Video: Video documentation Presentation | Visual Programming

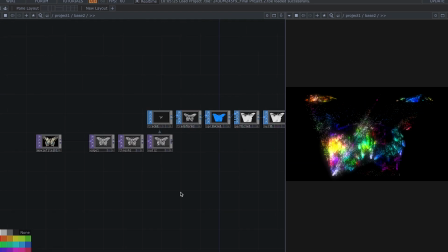(8:18)
Creating a cluster effect, I use randomization and point distribution nodes to cluster the
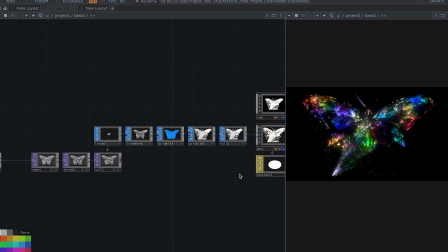(8:26)
particles within a defined space, simulating the cluster container from the poem.
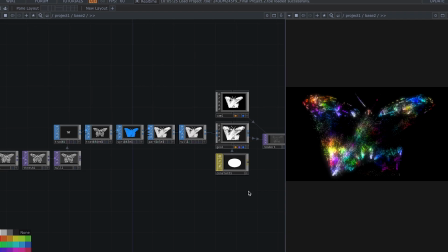(8:34)
This involves
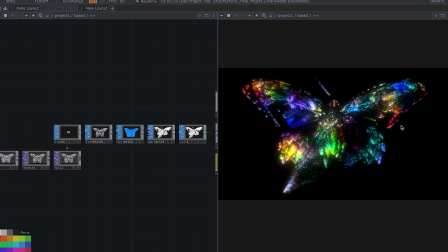(8:40)
adjusting spatial parameters to ensure particles stay within a confined area but move freely.
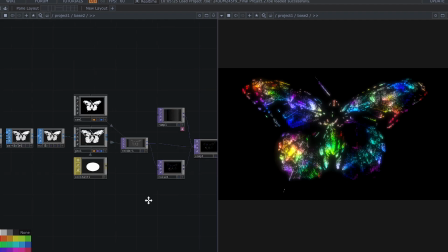(8:49)
Over here,
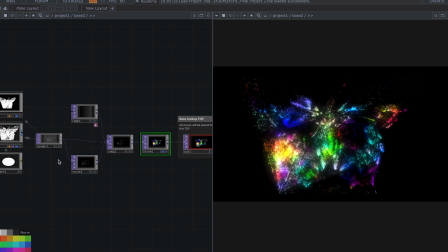(8:53)
enhancing visual appeal, color adjustment were added to amplify the luminous quality. The background was kept dark to emphasize the glowing particles, reinforcing the nighttime setting.
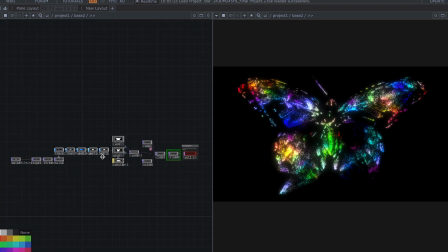(9:11)
The network is all connected to output nodes that render the cluster twinkling particles as a cohesive visual piece.
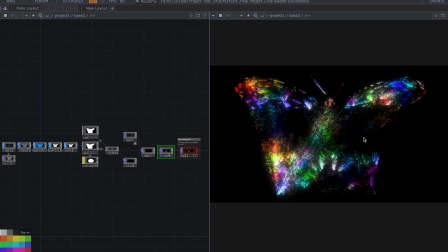(9:21)
The movement and twinkle synchronizes to evoke the peaceful, mesmerizing atmosphere described in the poem.
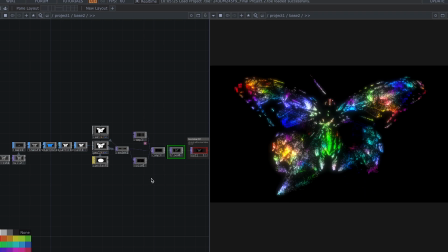(9:33)
So now let's jump to the artwork number 3.
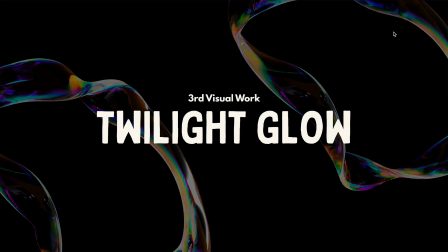(9:40)
For the third visual work, the title is Twilight Glow.
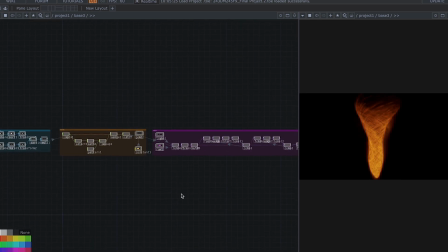(9:47)
Okay, for this third artwork, my goal was to create a visual that embodies the serene, quiet movement of fireflies, like a fires dancing,
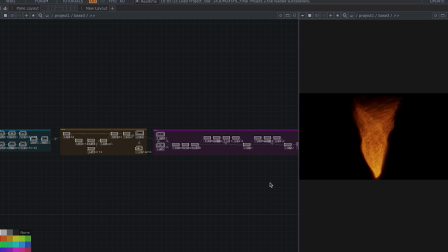(10:04)
and their gentle twinkling glows, beautiful to the eyes. From the poem, I aim to simulate a cluster of glowing points that float smoothly
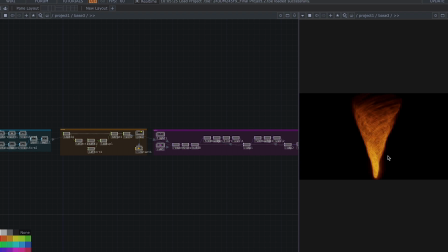(10:17)
and flicker subtle, capturing the peaceful night scene described in the poem. So, let me explain the particle generation and clustering.
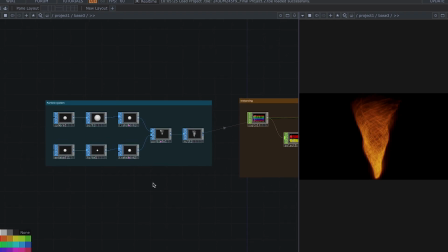(10:33)
I start with a particle system that generates a multitude of particles representing fireflies. The nodes like a sphere and sphere transform and
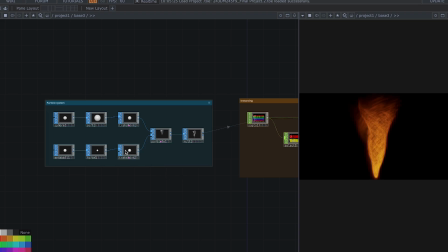(10:51)
transform over here help to position, scale, and animate these particles within a confined space, creating the illusion of a cluster container. The merge nodes
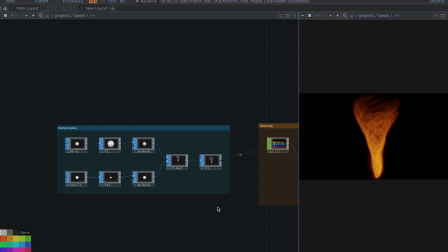(11:13)
combine multiple particle sources to form a dense, unified cluster, symbolizing the gathering of fireflies, like this one. So for the twinkling and glowing effect, the purple feedback loop contains nodes like
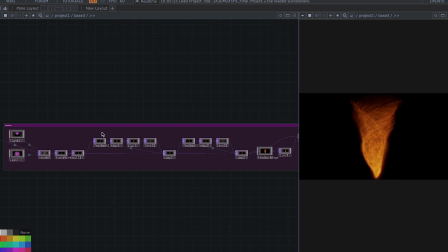(11:34)
feedback, edge detection, level, blur, and composite over here that manipulate the particles' brightness and glow, creating a flickering effect. The switch nodes toggle
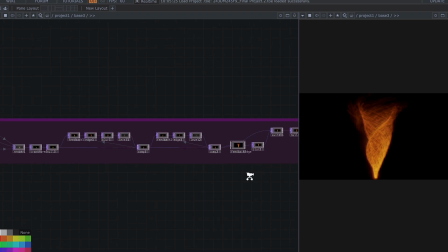(11:50)
between different states of glow intensity, simulating the flickering twinkle of fireflies. The use of feedback nodes ensures that the glow persists and gently fluctuates, enhancing the twinkling visual.
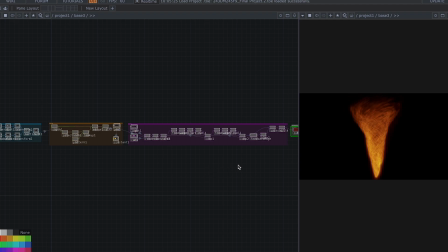(12:09)
So for the final composition and output, the combined effect are rendered in the render top display on the right side, showing the floating glowing fireflies with gentle flickering.
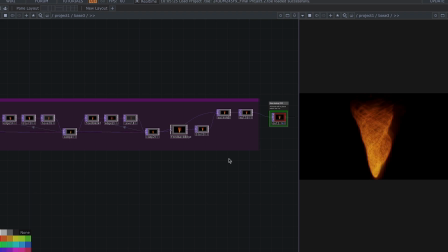(12:26)
The visual is designed to evoke a sense of calmness,
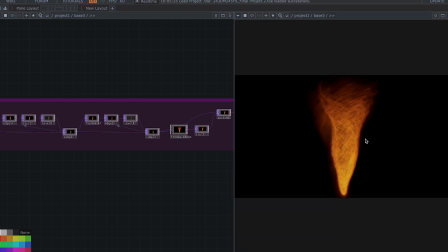(12:31)
quiet movement, and natural beauty, aligning with a poem imaginary.
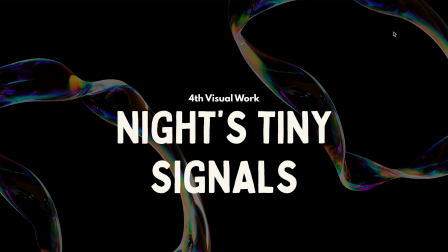(12:38)
And the last one, the fourth visual work, the title is Night's Tiny Signal.
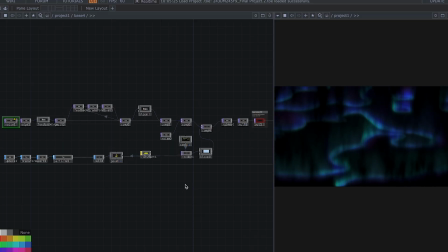(12:47)
Artwork. The aim was to create a serene, dynamic visual that captures the gentle movement and glowing effect of fireflies at night, symbolizing nature's subtle signal and the tickling light described in the poem.
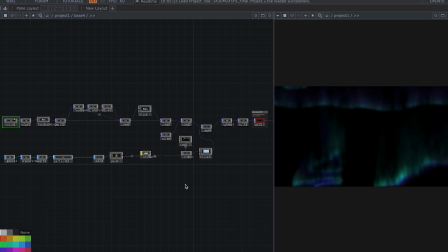(13:07)
The visual features particles that simulate fireflies floating freely in the night scene. As you can see right here, the particle is actually
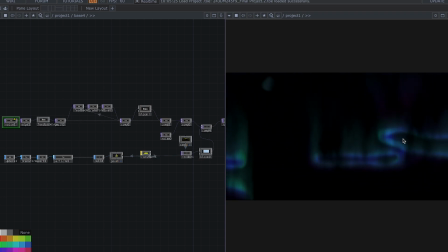(13:22)
made like fireflies fly in the night with the aurora, so with flickering lights that evoke their natural twinkle.
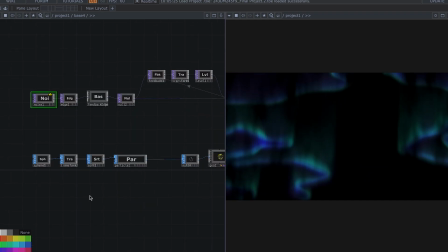(13:37)
So I begin by generating
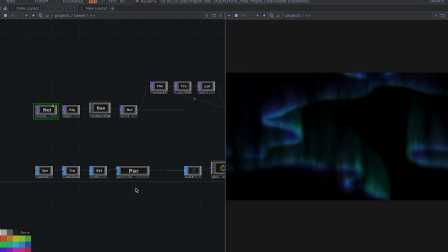(13:41)
particles using a sphere SOP, which acts as a emitter for the fireflies. The particles are randomly distributed within a defined space,
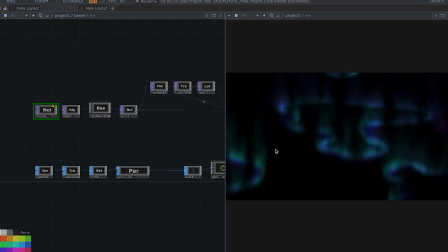(13:55)
representing a firefly flying across the night sky in the aurora. The transform SOP are used to animate these particles, making them drift smoothly, as you can see, creating a quiet floating effect.
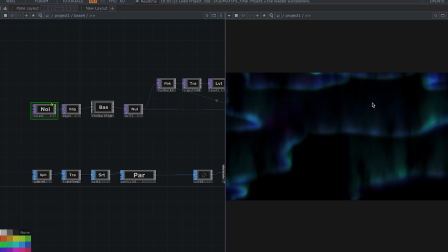(14:14)
The movement is governed by noise functions, giving a natural organic movement that mimics fireflies gently swaying and flying at night.
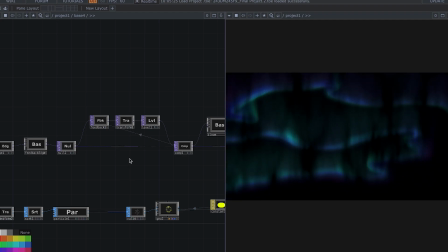(14:31)
Glowing flickering effect. To simulate the flickering light of fireflies, I employ a feedback loop
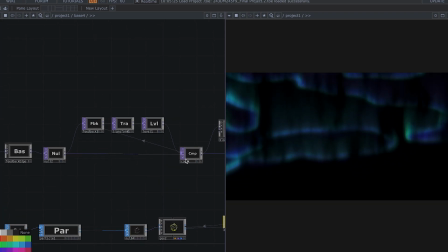(14:41)
that modulates the particles' brightness over time.
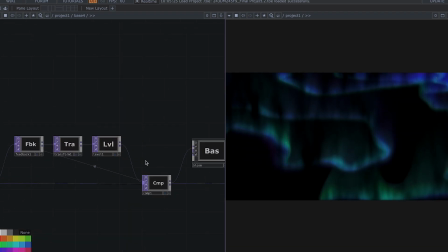(14:47)
The level nodes control the intensity and flickering amplitude, creating a shimmering effect that makes the particles appear to twinkle.
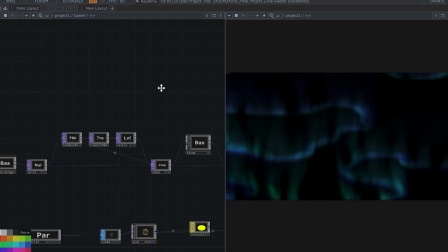(14:59)
The glow, right here, as you can see, is further enhanced by post-processing nodes,
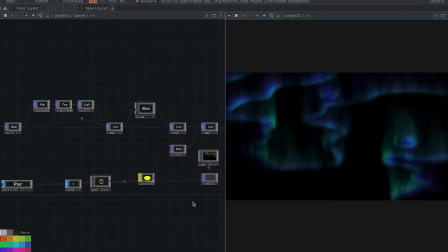(15:08)
which add a soft glow around each particles, making them beautiful to the eyes.
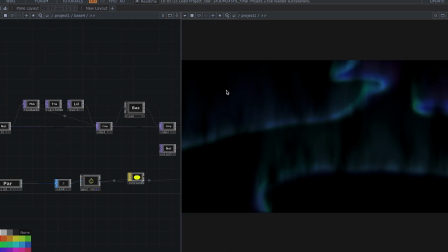(15:16)
See, it's so beautiful. As you can see right here, the background or aurora effect is generated through the combination of the glow and color adjustment,
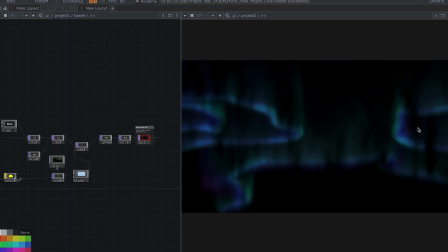(15:32)
creating a night sky ambience that complements the floating fireflies. The visual effect of the aurora adds depth
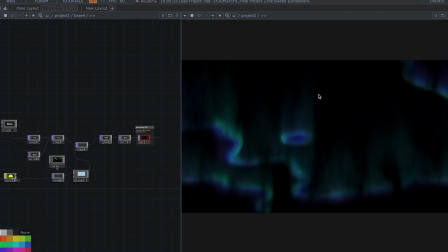(15:45)
and a sense at atmosphere, immersing the fireflies within a luminous night scene.
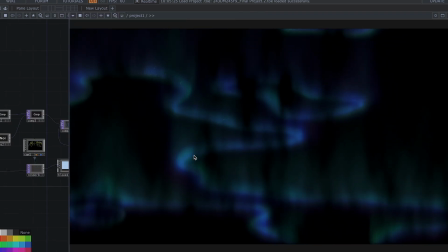(15:55)
So for the final composition, the particles are rendered using the render top right here,
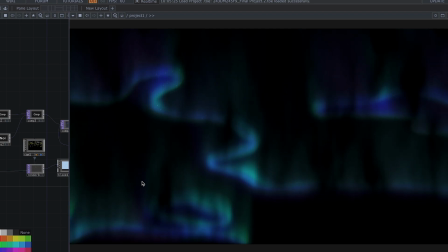(16:03)
blending the glowing fireflies into the scene.
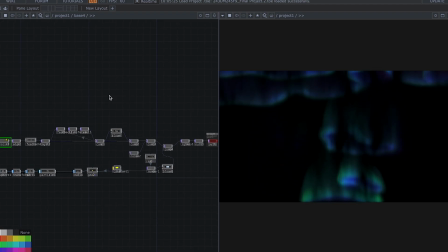(16:08)
The entire setup creates a peaceful, mesmerizing visual that illustrates fireflies at the night, softly flickering and floating across the scene, the poetic imagery.
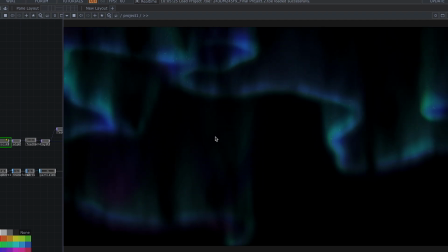(16:26)
So this is the final artwork.